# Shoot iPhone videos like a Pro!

Hey guys, Stephen Kult of Mac here. Now, iPhones have replaced almost every single video camera on the market, but you can always tell when something has been shot on an iPhone. Well, in this video I'm going to give you 5 tips to shoot professional looking video straight from your phone. So, let's get started.
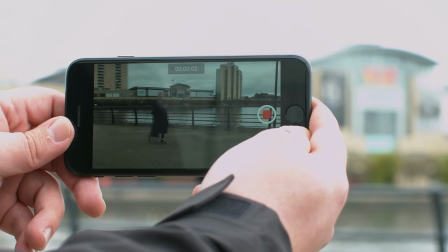My first tip is to not use the stock camera app on the iPhone.
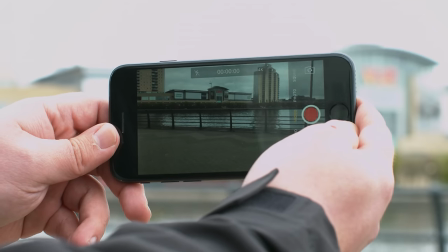While it's great that you can access it from the lock screen, it doesn't have all the options that help us shoot professional looking video, such as manual focus or exposure.
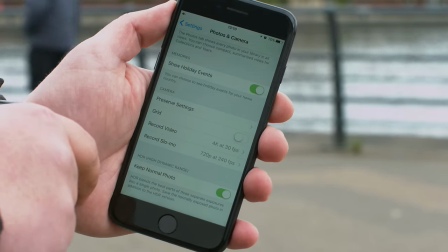Plus, you're limited to Apple's 14Mbps bit rate. You can actually record higher quality video using 3rd party apps such as Filmic Pro.
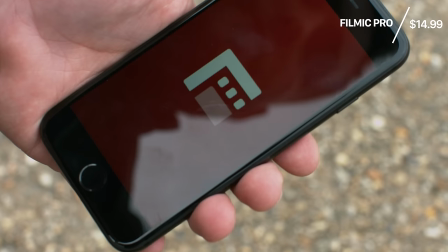It may seem a little bit pricey at just under $15 but it's definitely worth every penny, or well, cent.
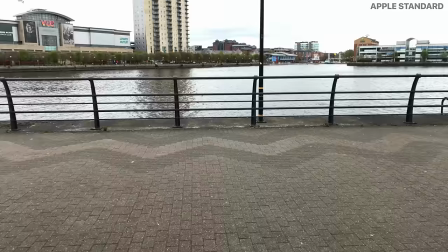Firstly, it allows us to shoot at a higher bit rate, meaning the shots have a higher image quality.
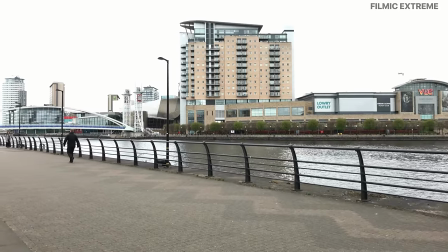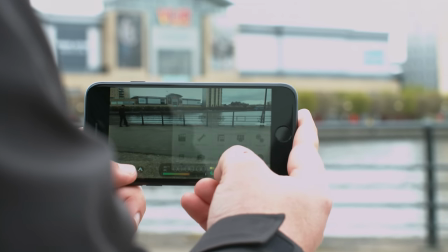Secondly, it's full of essential tools for having complete control when shooting video. The sort you'd imagine to see in a DSLR or even a dedicated video video camera.
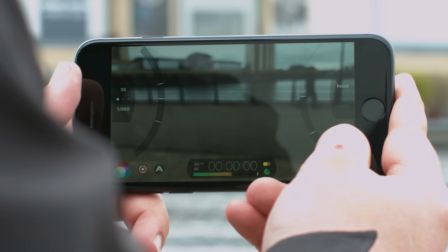For example, you can carefully set your exposure, white balance and focus. Setting your exposure and white balance are essential for shooting professional looking video.
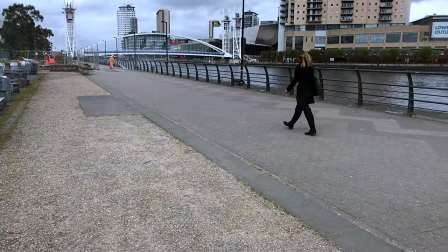Nothing looks worse than a video cycling through auto exposure and changing from hues of orange to blue.
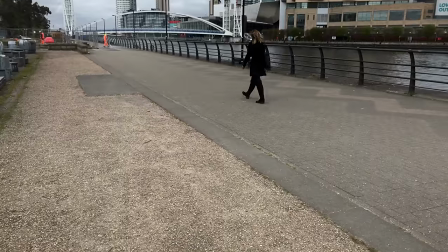Lock these settings in place before you start filming and your footage will look 10 times better.
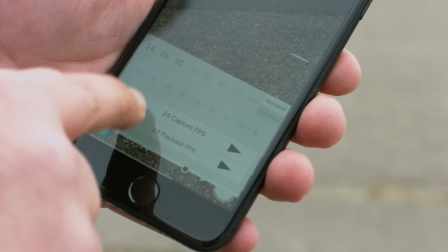Frame rates are also adjustable here, from the cinematic 24 frames per second to the more common 30 frames per second.
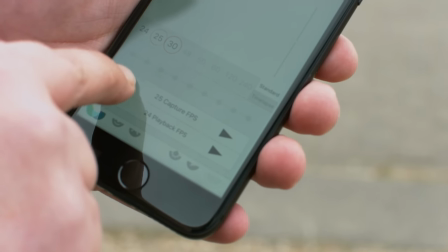Just keep in mind that shooting to get a higher bit rate can drain your battery a fair bit quicker and it will also increase file sizes.
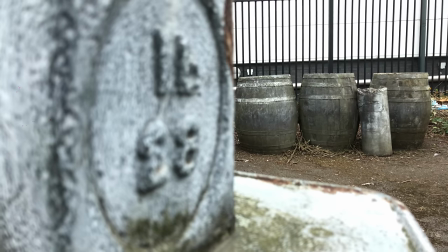You're also able to smoothly pull focus within the app, so you can change your focus from an object or person in the foreground to the background.
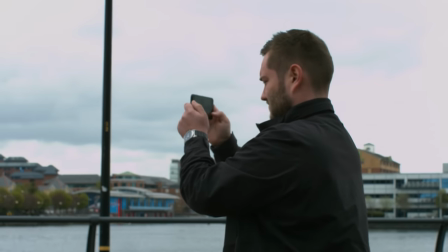One thing that really stands out for me between professional looking videos and videos shot on a phone is shaky footage.
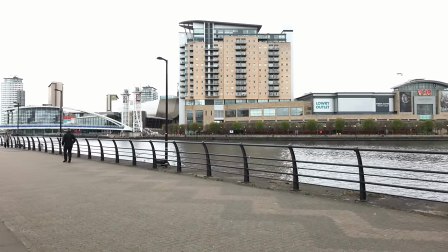Unless you're watching the Blair Witch Project, cameras are more often than not stable using tripods or steadicam rigs.
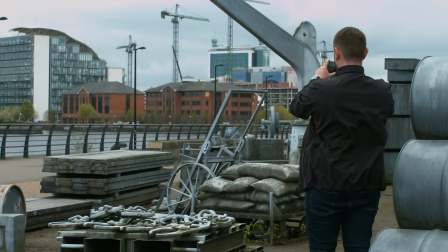While we may not all have the funds to splash out on these top of the range accessories, there are some low cost options.
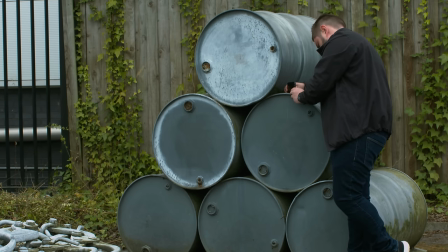If you don't want to spend a single dollar you can lean on an object or even a person to keep a fair amount of shake at bay.
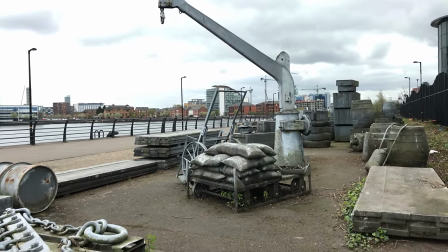The only problem is this will limit your movement. Then you can also get low cost tripod mounts for your iPhone so you can use a tripod when filming.
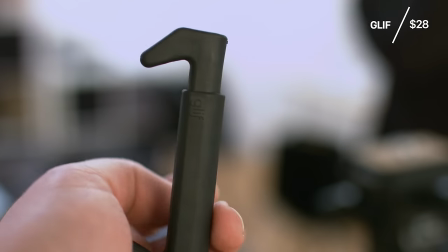The one I have here is the Glyph from Studio Neat which costs just $28.
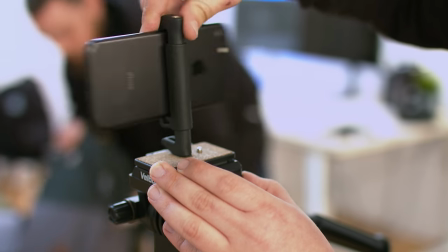There are cheaper options out there but I personally love the small simple construction of this one and my iPhone feels nice and secure.
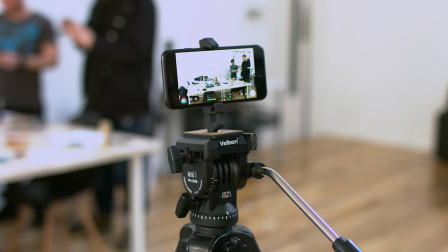They've even got an updated version which I'll leave a link to in the description down below. One of the newest and most popular options for the moment are gimbals.
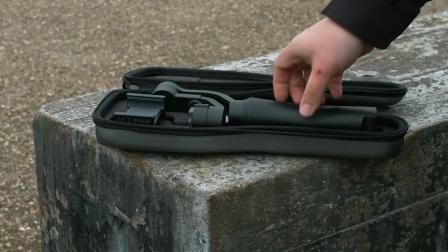The most well known of these is the DJI Osmo and you'd be forgiven for thinking this one was it.
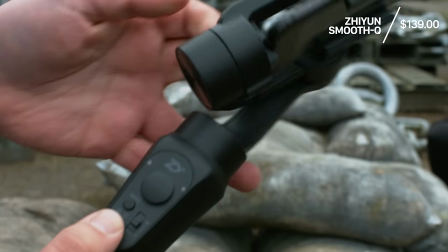In fact this is the Smooth Q gimbal from Zhiyun Tech. It costs $180 less than the Osmo but is still packed with features.
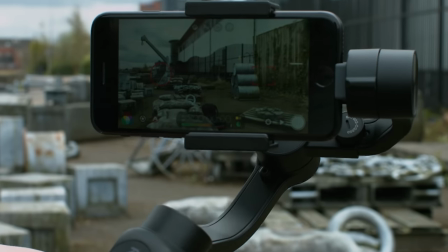Despite its $130 price tag, it's really well built and works perfectly. A gimbal reduces vibrations and shakes from movements through three motors to keep the camera level.
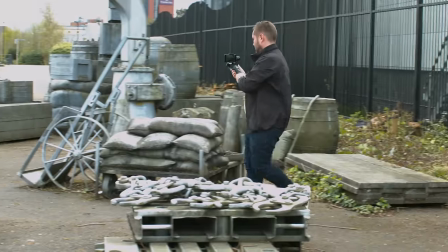It gives the illusion that a camera is floating through air.
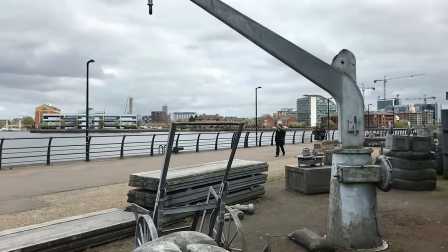All of this allows for smooth movements for when filming handheld and especially for tracking shots where you're following a subject or moving around something.
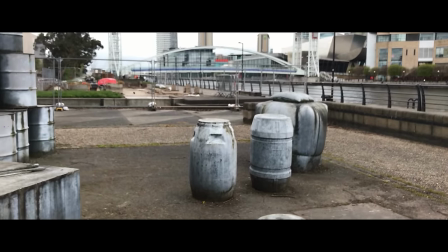It all adds to the cinematic feel. I'll leave a link to the Q Gimbal as well but let me know in the comment section if you'd like to see a full review.
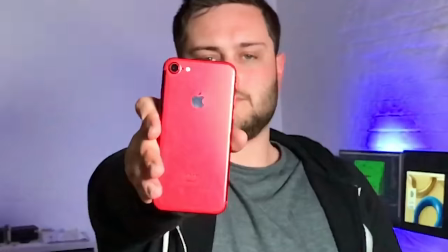My next tip is about zoom. Never zoom while filming.
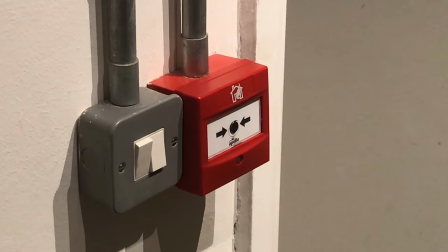You'll rarely see it happen in feature films or professionally produced video because it pulls viewers straight out of what they're watching as they're reminded that a camera is involved,
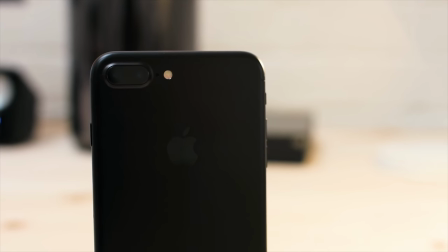instead of just enjoying the visuals. Also, unless you're using the iPhone 7 Plus and switching between the two lenses, you're going to be losing quality.
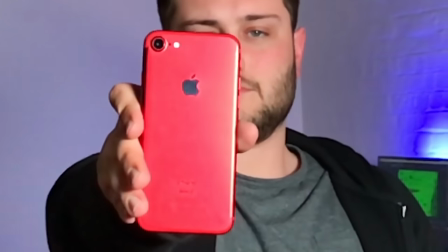A digital zoom quickly kills the quality of video and when we're going through all of this effort, we don't want to be ruining it with grainy stretched footage.
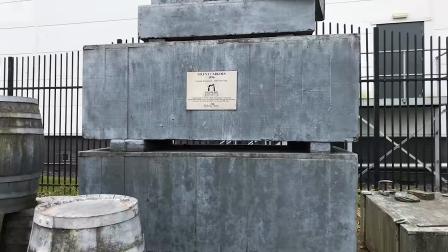If you need to be closer to something, physically get closer. If you want to slowly get closer to an object, use something like the Q gimbal or an Osmo and track in.
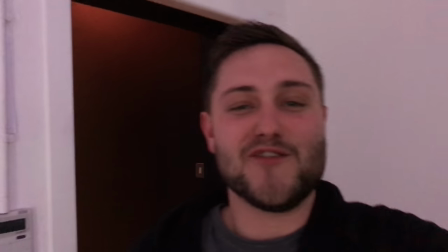The difference will be night and day. Speaking of which, due to the iPhone's small sensor, filming in low light is always going to result in grainy footage.
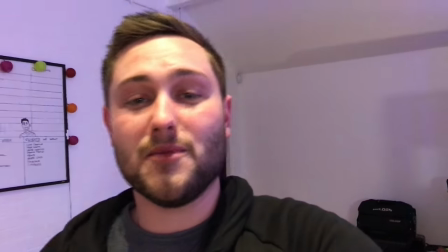While the iPhone's camera has come all leaps and bounds in terms of performance in low light, the more light you've got to work with, the better.
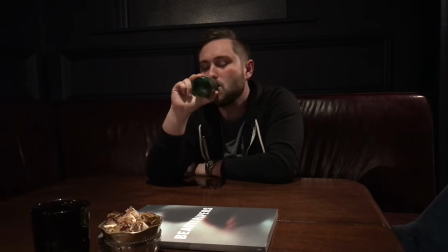It's more of something to keep in mind, rather than something you can always control. As well as light, sound can be a huge issue. If you're recording sound for say a YouTube video, using an external mic or even the AirPods internal microphone will be an improvement.